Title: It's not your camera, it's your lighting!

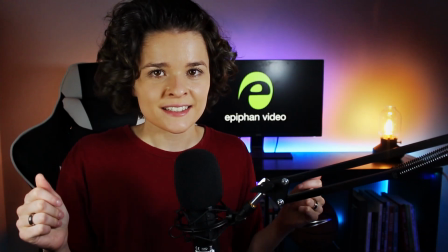0s
Want to take your video from looking like this to looking like this? Well, this was all achieved just through lighting, and I'm going to show you how in this video.
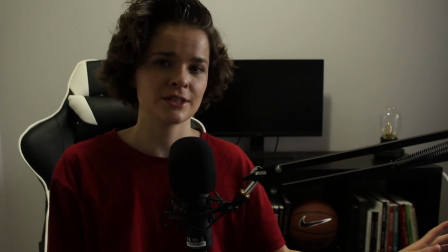12s
So first off, you're going to start from darkness. Trying to control natural lighting is an absolute pain, and these ceiling lights here do not produce a very good image. So you're going to want to invest in some blackout curtains and turn out the light. Now that we have started from scratch, it's time to introduce the key light.
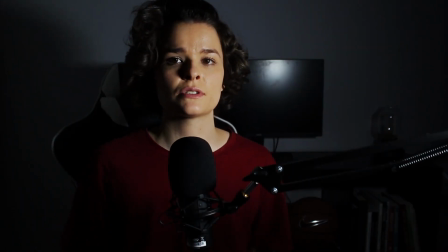28s
This is your main light source that you will use to light up the subject, in this case most likely yourself.
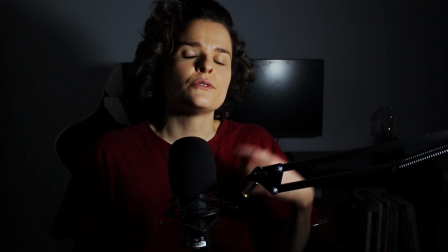33s
You're going to want to position this between 45 to 90 degrees from your subject. You can position it directly in front, but it usually makes a flatter, less interesting image,
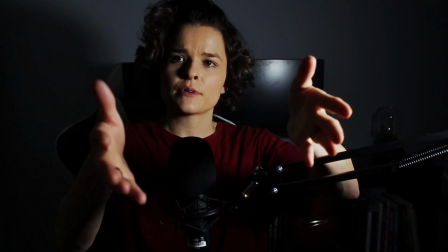41s
and more importantly, that's usually where your camera is, so it makes it really hard on the subject's eyes.
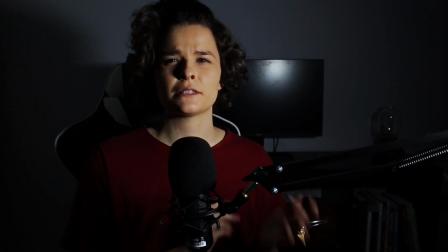46s
If they have to stare directly into the light, they'll be squinting, so it's really not ideal.
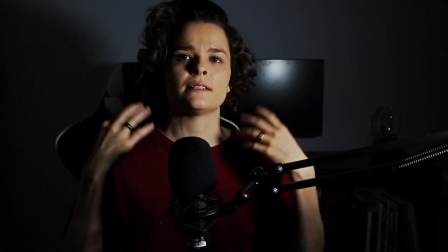50s
Also, if you or your subject wear glasses, then the light will reflect off of the glasses, which doesn't look great,
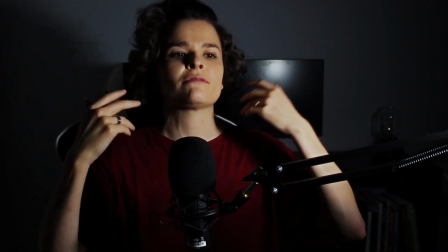55s
and if it's a really strong key light, then it's just going to reflect off the glasses back onto the camera glass and back,
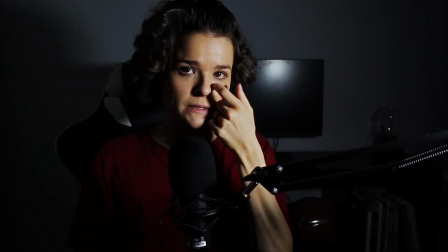61s
and then it'll like burn holes through the wall and stuff like that, and you don't want that. It's a fire hazard.
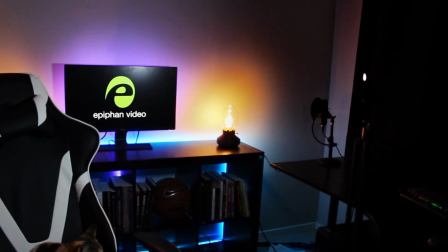64s
So play around with what works for you and your setup, but I find that around 45 degrees for my key light is perfect.
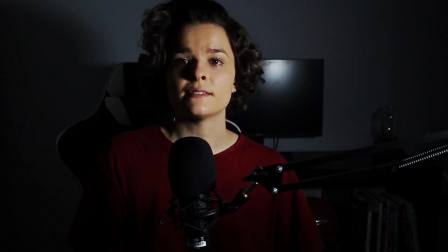70s
Ideally, you want one that is dimmable and can change color temperature. I don't have that on this one right now because you don't want to overexpose or undersaturate your image.
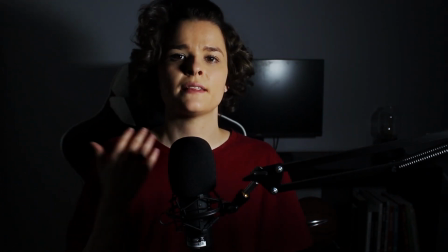80s
The key light will most likely leave shadows on one side of your face, and that is okay because we're going to be fixing that with our second light, the fill light.
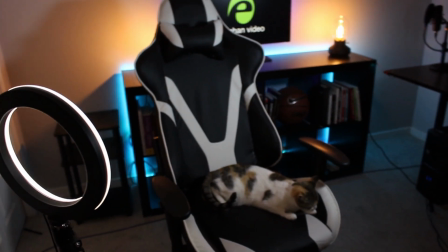87s
The fill light is what we'll use to light up any shadows on the subject that we don't want, and this light is usually a lot softer and less bright than the key light.
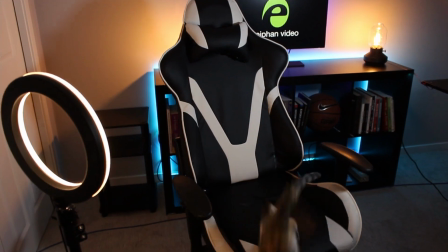94s
And how much or how little you light up the shadows really depends on personal preference and what you're filming.
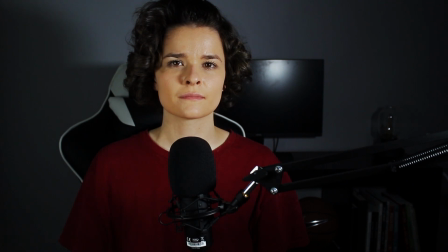99s
Shadows do give some depth and even some dramatic flair to your image and are used a lot in, say,
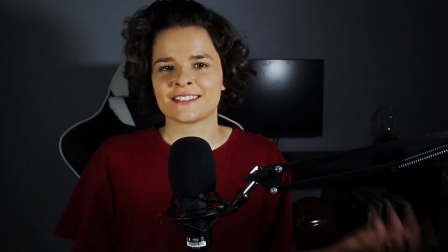104s
like documentary interviews, but for myself, this is a tech channel and I like to have my face lit up fairly well.
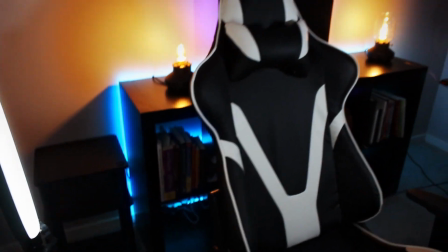110s
Again, you're going to want this light between 45 and 90 degrees from your subject, and if you have a light that can change the brightness or temperature, play around with that, but if not,
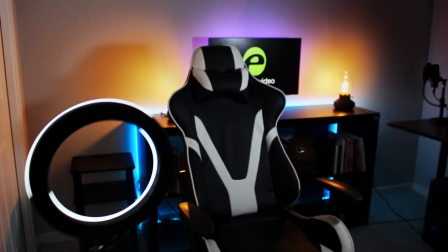118s
you can always adjust the angle of the light or bring it closer or further away to adjust the brightness and get the look that you want.
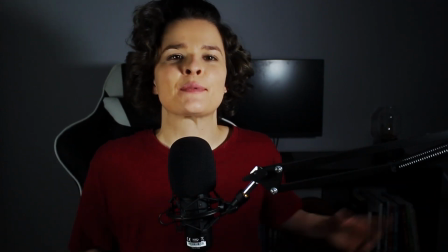124s
Now we get to probably the least important light, but my favorite, and that's the accent lighting. This is where you want to separate your subject from the background, and this is where you can get creative, add some color, and basically do whatever you want to make it look nice and eye-catching.
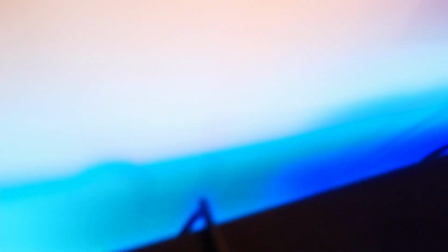137s
Strip lights are great because you can stick them to the back of your desk, a bookshelf, computer, really whatever you have in the background, and most of them come with a wide range of color settings,
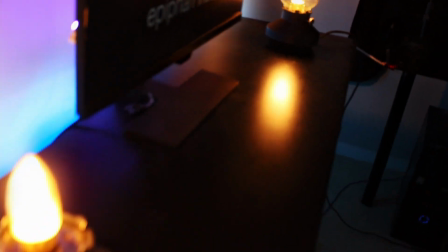145s
so this is a great way to create a signature look or color scheme. There you have it. That is your rundown on 3-point lighting.
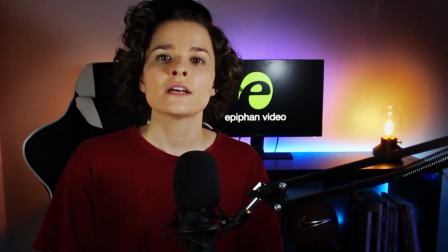151s
I hope you enjoyed it. I hope it was helpful, and if it was, consider liking this video or subscribing to our channel.
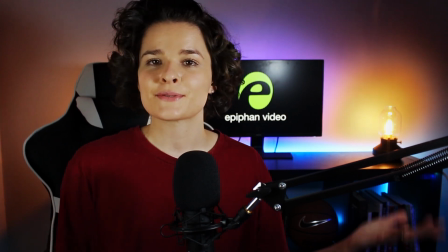156s
Thanks for watching.